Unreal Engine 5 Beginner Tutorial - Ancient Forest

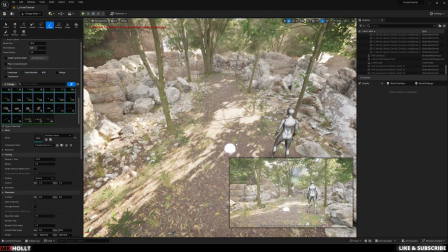1488s
It's really nice having two different views, especially one that's more eye level, whereas when you're kind of drifting around, you don't really have a good grasp of the view.
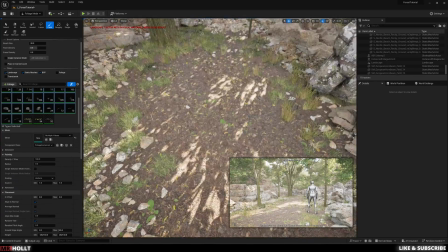1498s
So definitely suggest keeping things pinned.
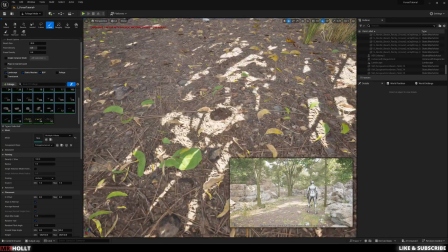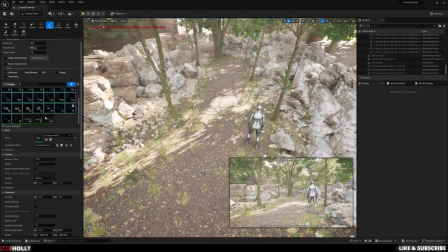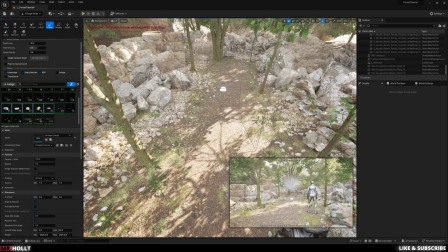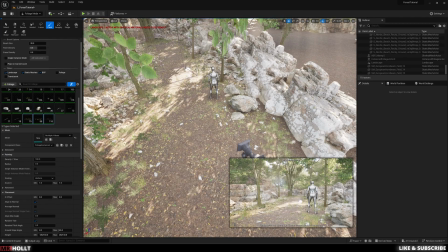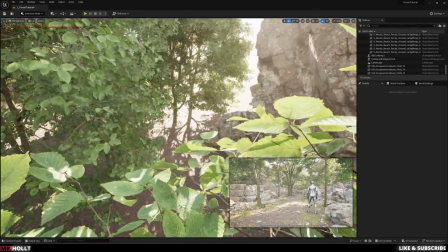1529s
Okay, now that I'm done making some little adjustments, I noticed that there's still some holes in the background.
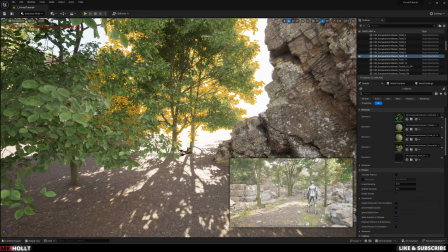1534s
So I'm just gonna go around,
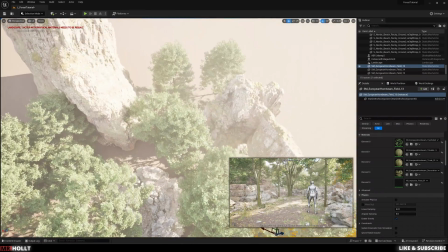1536s
kind of bring some trees down and then add some more into the background to just fill out the scene so nothing kind of looks empty in the background.
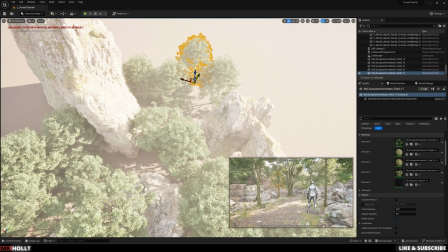1545s
Again, I'm using the versions of the trees that are kind of the most, I guess, leafy. That way they have a good chance of blocking out a lot of the background so you can't really see past them.
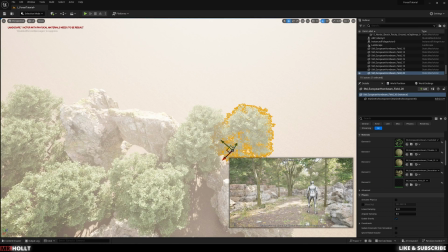1558s
And again, as I bring them in, some of them I'm kind of bringing lower into the landscape.
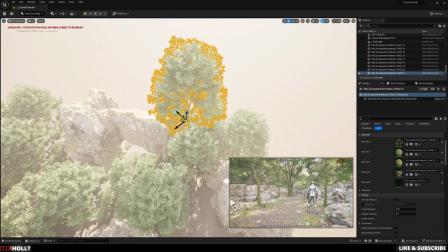1564s
That way the actual branches and leaves are blocking view, whereas I don't want them to be so high up that you can just see under them.
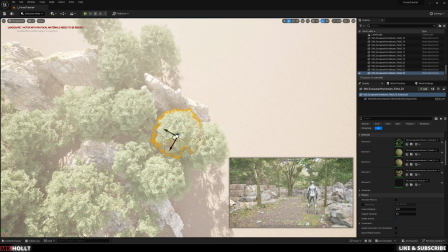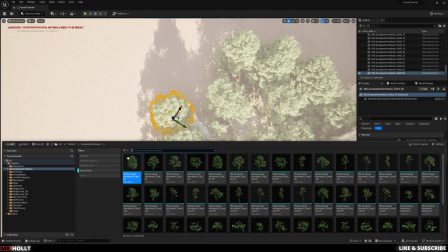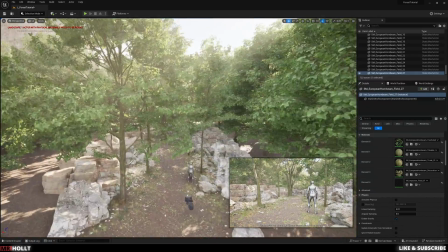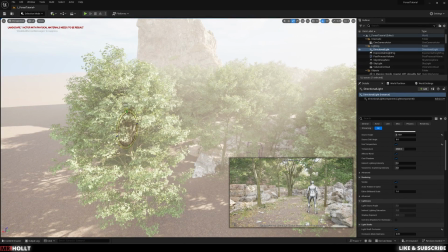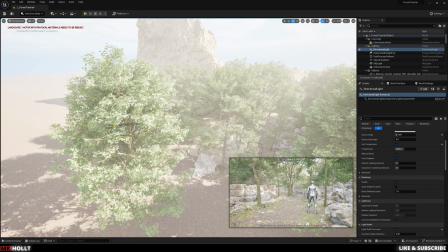1605s
Again, back onto the sun to try and play around with how that looks.
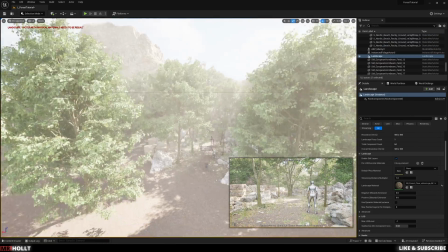1609s
I kind of want it just to peek through, and I kind of like how that patch of sunlight is there in the middle of the field.
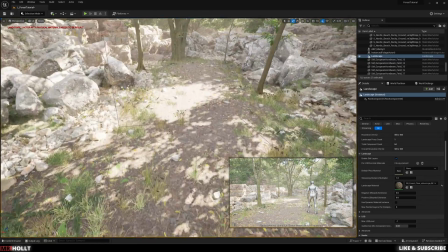1617s
So I think that looks good.
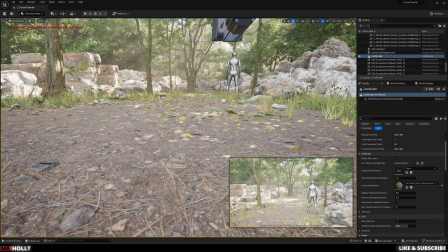1622s
Okay, time to add displacement.
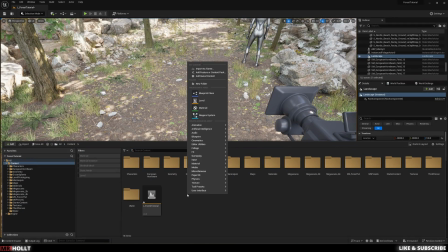1624s
So I don't like that this texture is flat, so I'm going to do Control Space, right click in the content drawer and create material.
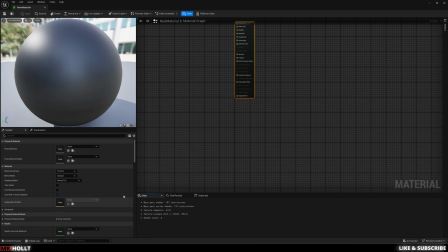1632s
And then let's open up that material. And then Control Space again to open the content drawer in there.
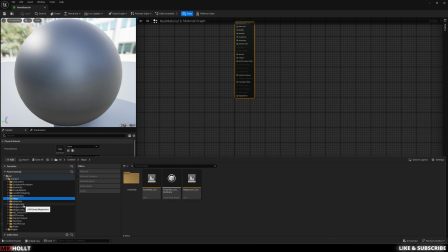1638s
And then let's go find our ground material or surface. So once you're in the folder where it's held, take all the texture samples and bring them in.
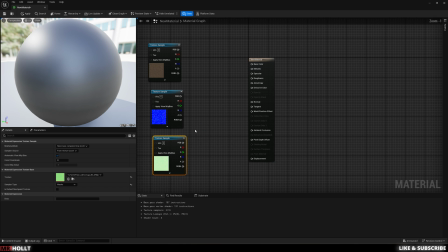1648s
And then kind of just spread them out. We'll do the normal to the normal, which will be the blue one.
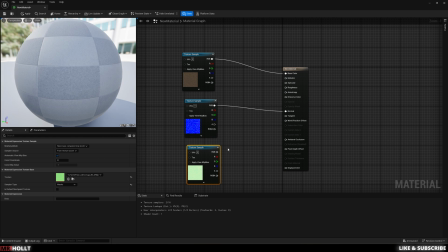1655s
And then base color in. And then now it's ARD. So ARD is ambient occlusion, roughness, and displacement, and it'll be in the order of RGB. So red is ambient occlusion, green is roughness, and blue is displacement.
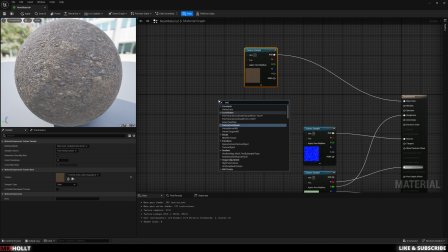1674s
Now I'm going to try and make some tiling, so I'll do right click, type in texture coordinate, and then M click to get a multiply node.
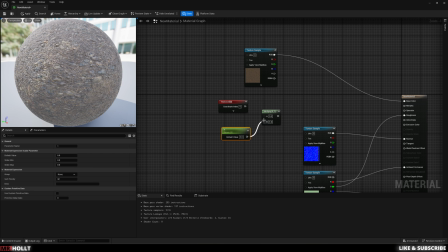1694s
And then S click and bring both of those into the multiply node. M click again and bring the multiply into multiply, and then the what went to the base color, the top texture, let's bring that to multiply and then bring that into base color. Now click on the parameter node and let's name it tiling.
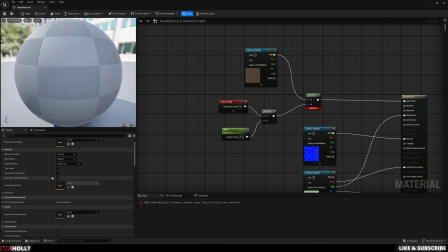1714s
And then from there you can actually click on the actual material node, which will bring up the details panel. And then you can scroll all the way down or actually go in the search bar and type in displacement. And this is how you're going to adjust the displacement, how strong it is.
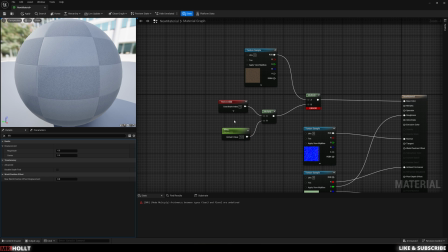1727s
I'm going to leave it at 4 and 0.5 for now, but it'll be much stronger later. And then we can go back to tiling and change it 1, maybe 0.2. No, let's do 1.